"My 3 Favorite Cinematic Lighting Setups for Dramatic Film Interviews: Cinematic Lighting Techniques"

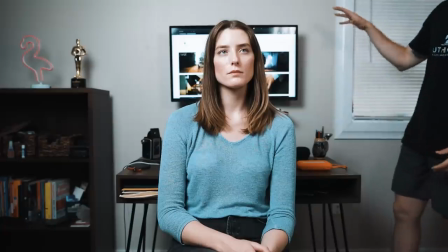What I really like about using something like this or again like a practical lamp
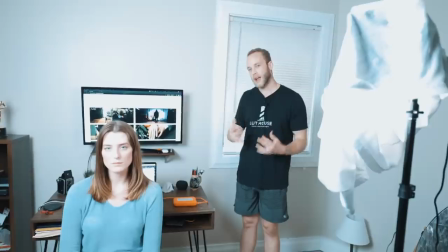is that again it's practical okay so it's natural to the human eye.
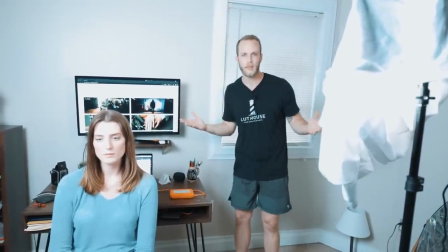It doesn't deceive us or we don't go oh wait what there's a giant light there. I'm going to grab this little sheet right here.
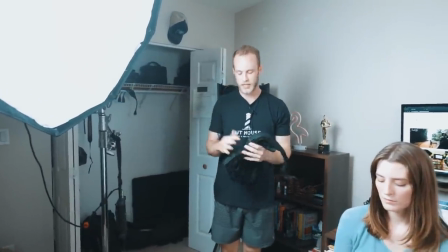I really love using this guy. This is honeycomb grid.
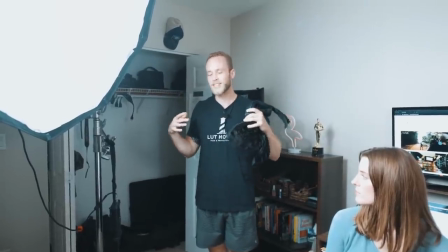So what this does is it essentially helps us shape the light further.
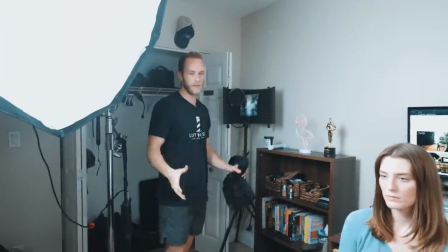So as you can see here, if you're looking through our image right now, we're getting a whole lot of spill.
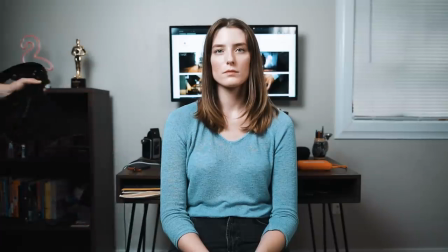The light is going literally everywhere, all over the walls.
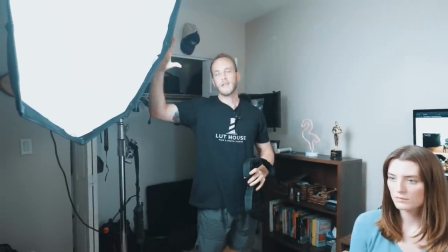This is helping diffuse it and then keep it kind of projected more this direction.
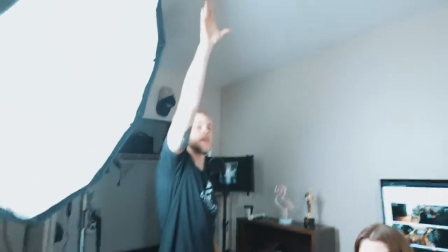But again, it's spilling out. Shay, if you can kind of show up here on the ceiling. So we're seeing it all over the ceiling.
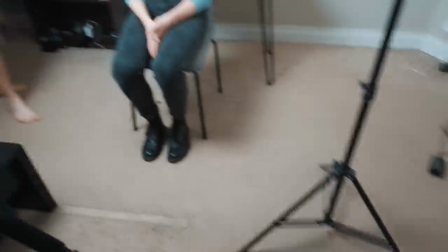If you can show by your feet, Shay, we're seeing it on the floor by his feet. We're literally filling up nearly this entire room with all the light spilling out.
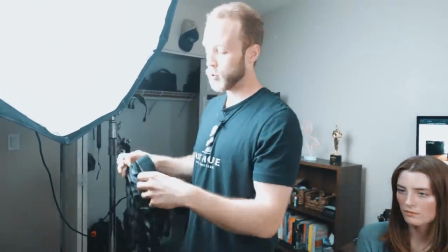So this is going to help us really shape it and make it more directionally pointed at Hannah.
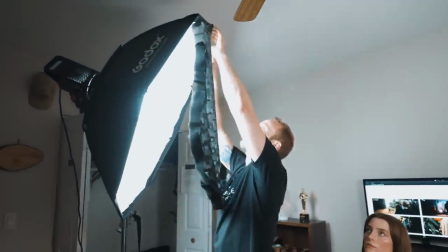So it's just going to, you know, enhance our look again. It's going to make it more captivating, more cinematic.
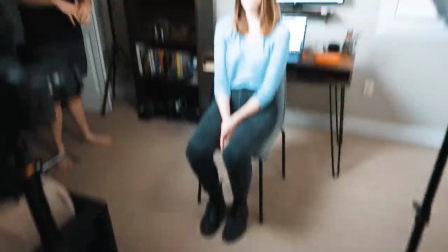So Shay, if you want to show by your feet and show on the ceiling and everything, as you can see now, we're getting much more controlled light.
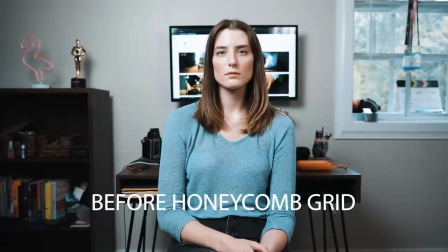We're shaping the light. I personally want to just hop down here and see it really quick myself.
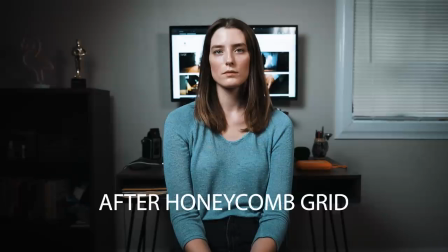Beautiful. Yeah, so we've got a really, really nice cinematic and dramatic look.
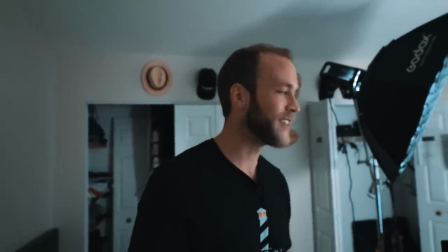So from here, we're going to go ahead and move things around, switch up the set and design, and go ahead and do my cinematic look number two. All right, y'all. So we're jumping into cinematic lighting setup number two for interviews, getting a nice dramatic interview.
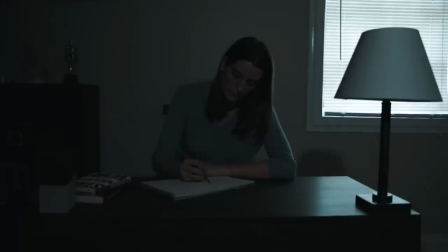This shot here, we are going to utilize a practical light through a lamp here.
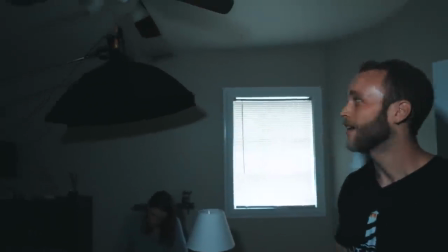We're also going to use the 120D again, and we're going to use this for an overhead look. I love using an overhead look. It gives a very, very dramatic, edgy feeling. The big thing with overhead shots you want to be sure of is you want to make sure that you have some diffusion with them. Overhead with very hard light is gonna give us terrible raccoon eyes. It's equivalent to shooting outside in high noon. No one wants to do it. You're getting really really harsh dark shadows and it just doesn't look appealing. So again we want to make sure to have soft light there. Additionally what we're gonna go ahead and do is I'll show you guys an option of setting up a back light to again separate our subject Hannah here from the foreground as well as I'm going to show you an option of just kind of leaving it as is or not utilizing anything in kind of the background to kind of add that effect if you will. So let's go ahead and get things set up.
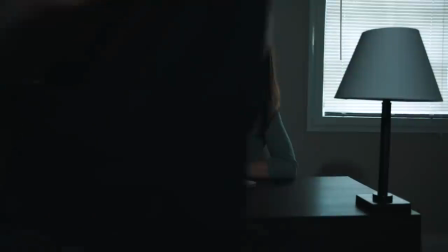First and foremost, striking,
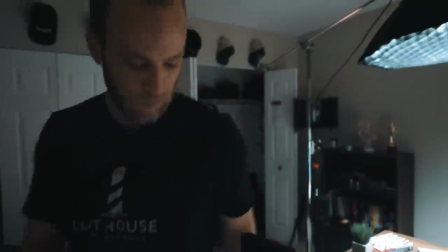we're going to get that top light going and I'm going to turn over here and see how that's working. so as you can see right
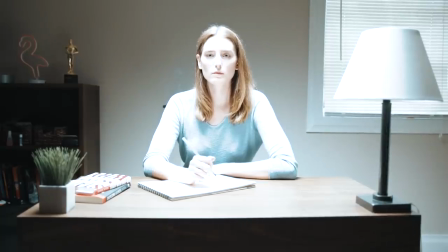now we are extremely bright so I'm going to crank down that ISO now probably
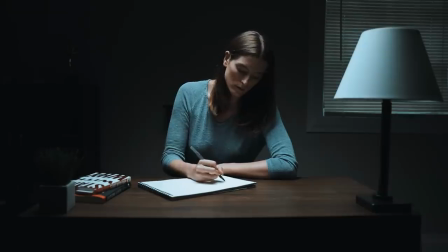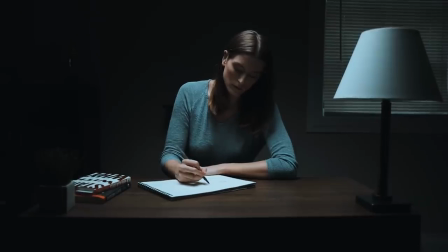go even lower actually right about there that looks good so about ISO 320 right now not 3200 striking
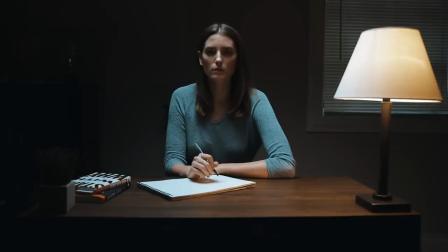so now we got the nice practical so now we've got a nice warm light as well and so this warm light is going to act as our fill here so this is going to fill the shadow side a little bit again it's going to add more warm ambience and ambience to the room it's going to help set our mood
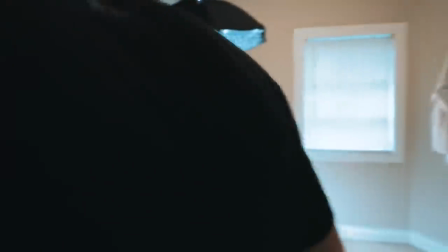and overall setting for this piece so let's go ahead and check out the image now looks really good guys I'm really liking it here I'm actually going to
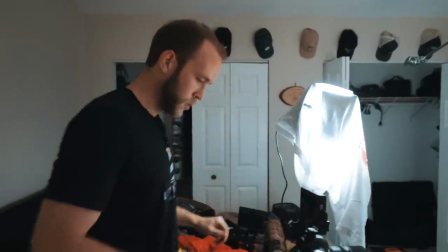turn down the ISO a little more awesome so So we're looking really really good.
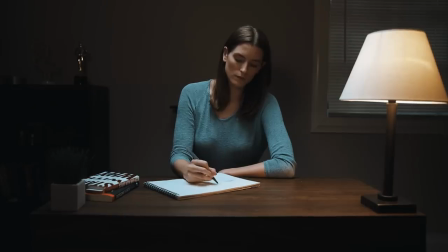Lastly Shae if I can have that light from you.